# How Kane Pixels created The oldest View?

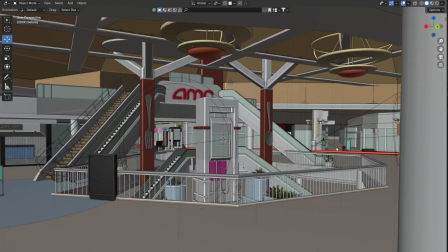877s
In addition to the Blender file where everything is together,
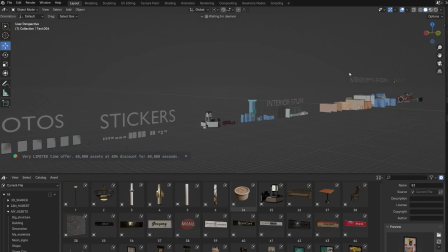880s
I also shared file with separate assets that are adapted for the asset browser for those who want to create their own animation.
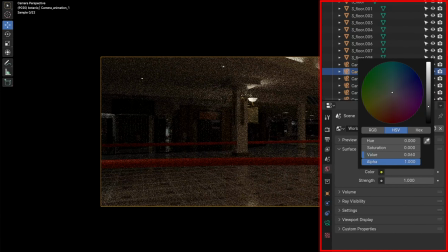891s
I didn't want any light from outside and I based the lighting on the lights coming from inside the mall, following the reference photos.
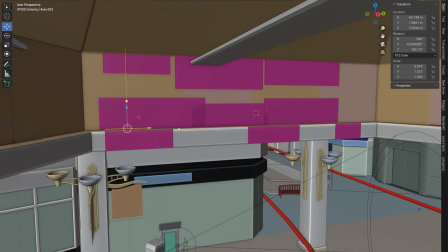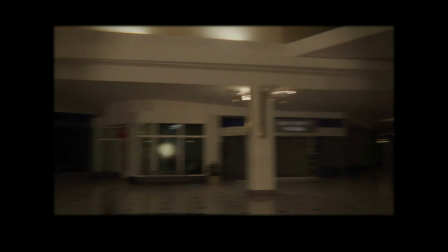906s
The lights inside the stores are also important for lighting.
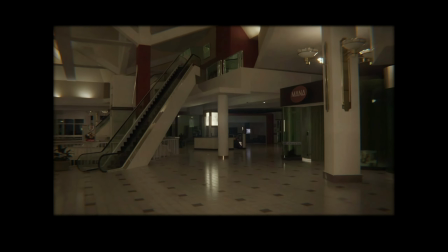910s
Although I want to achieve the impression that the stores don't work at night, little light that comes from the emissive billboards, monitors, vending machines, etc.
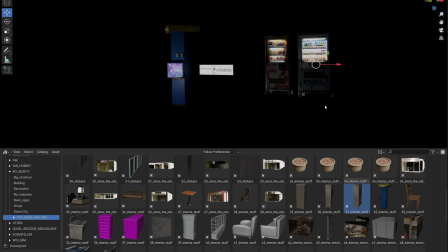920s
inside the stores gives a lot of details.
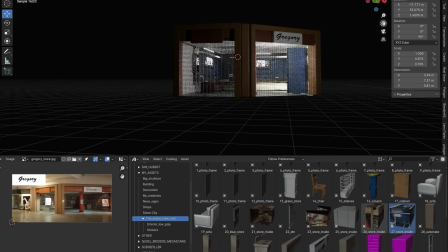923s
If you project an image of the store on a low poly interior and plug it into emission and emission strength, the bright areas will emit light.
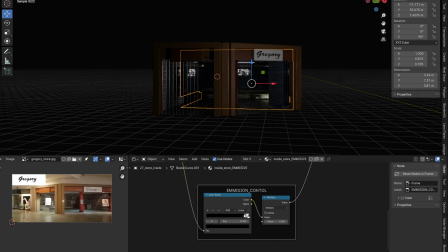932s
With the matte node and color ramp, you can control the intensity and the area that lights up.
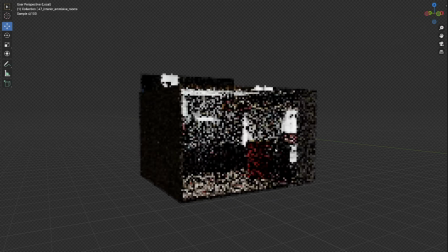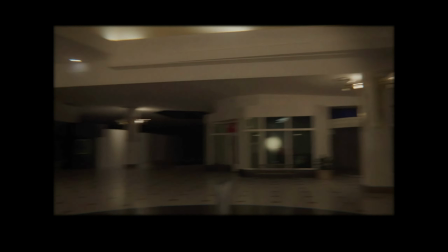950s
In combination with motion blur, and if they are not too close to the camera,
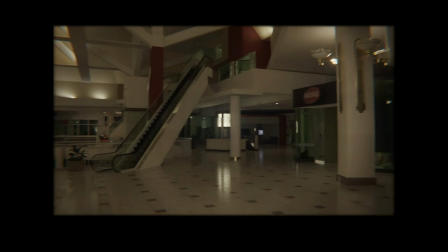954s
these lights will look realistic in the background and create a lot of detail.
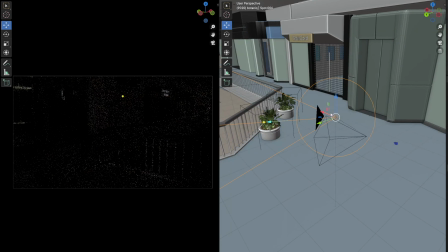959s
Keep in mind that in closed spaces, the cycle's render may take longer and have a lot of noise if there is not enough light. I learned that lesson well in this part of the mall with less light,
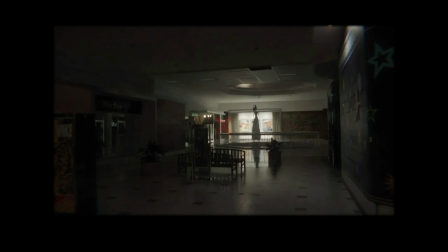971s
especially since I turned off the spotlight that I use on most other parts of the mall.
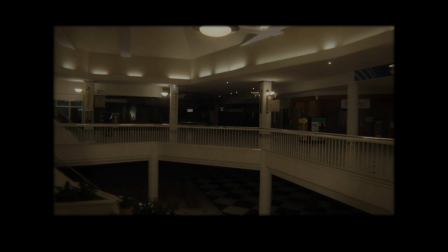977s
More lights means faster rendering and less noise. In order for the mall to look realistic, more details are needed.
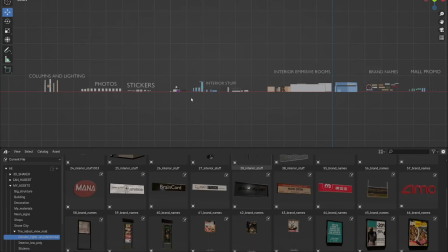986s
For that, we need assets. In this step, I took some time to build assets that can fit into the mall.
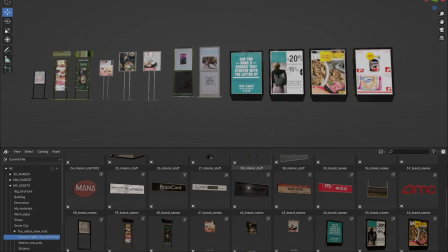994s
The assets that go inside the store are mostly low poly with low resolution textures. For the ones that go outside, I paid a little more attention to the details.
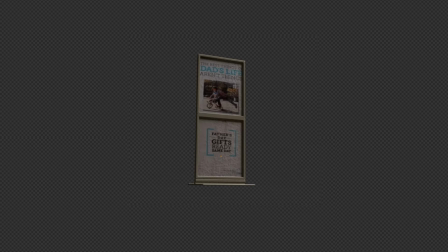1007s
When I modeled enough assets, I added them to the asset browser for easier use.
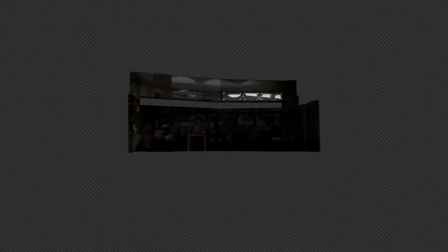1013s
I also created these thumbnails because the default ones that Blender creates sometimes look bad.
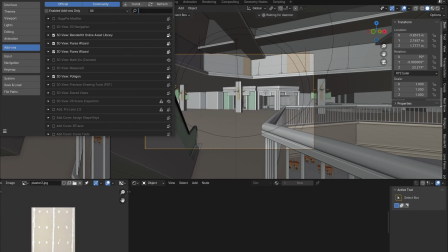1021s
For the camera animation, I use Camera Shakeify add-on just like Kane. It is a combination of hand keyframes and
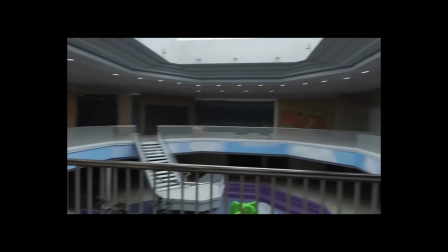1031s
tracked camera motion recorded by brilliant VFX artist Ian Hubert.
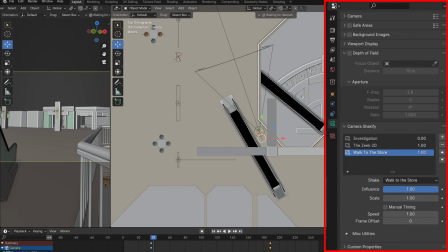1036s
Simple keyframe insert in combination with the Camera Shakeify predefinated movements are the simplest solution for realistic walking around the mall.
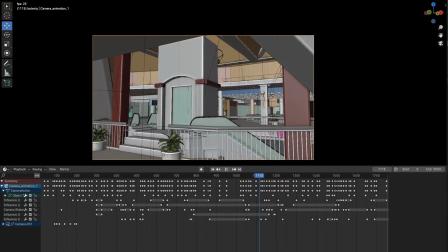The final Blender result looked good, and I didn't want to change much in post-processing.
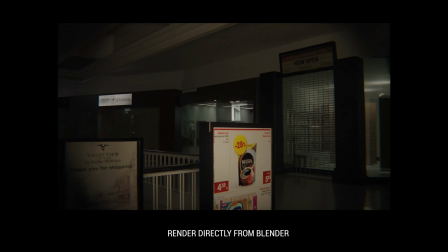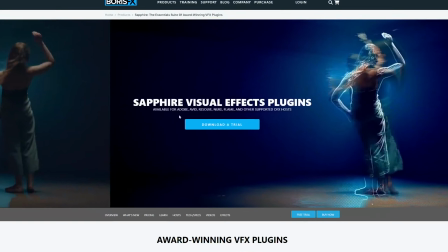1071s
I decided to test the Boris FX Sapphire plugin, and I was surprised by the possibilities.
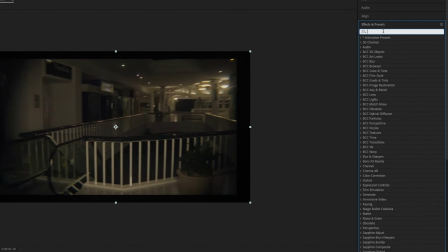1077s
Sapphire has 270 effects and more than 3000 presets.
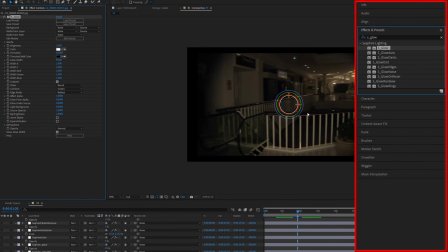1082s
Each of the effects offers a large number of settings and much more control than similar effects that come with, for example, After Effects.
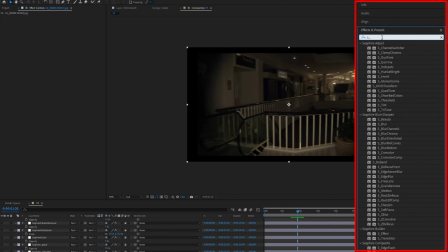1091s
For example, After Effects offers glow and VR glow, while Sapphire offers 9 effects just for glow with many controllers.
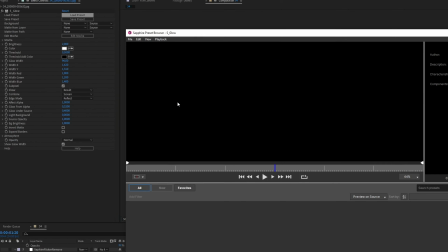1100s
Fortunately, each effect also offers presets saved by other users, which is my favorite option.
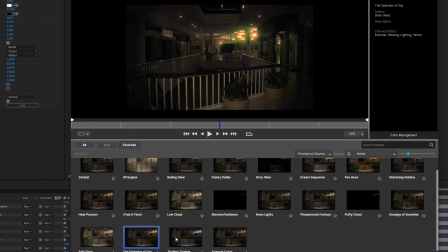1107s
By clicking on Load Presets, I simply choose what I like if I don't want to spend a lot of time playing with the settings.
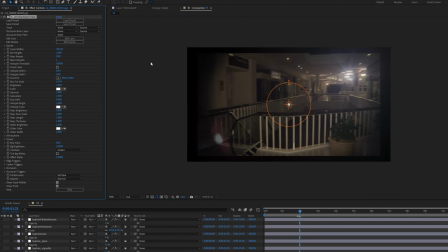1114s
Of the effects that were very useful for the project, I would single out the Lens Flare Auto Track.
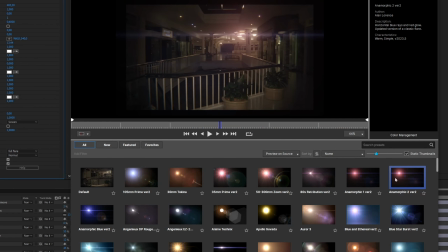1121s
You just need to select the Lens Flare preset and the effects does the tracking and everything else.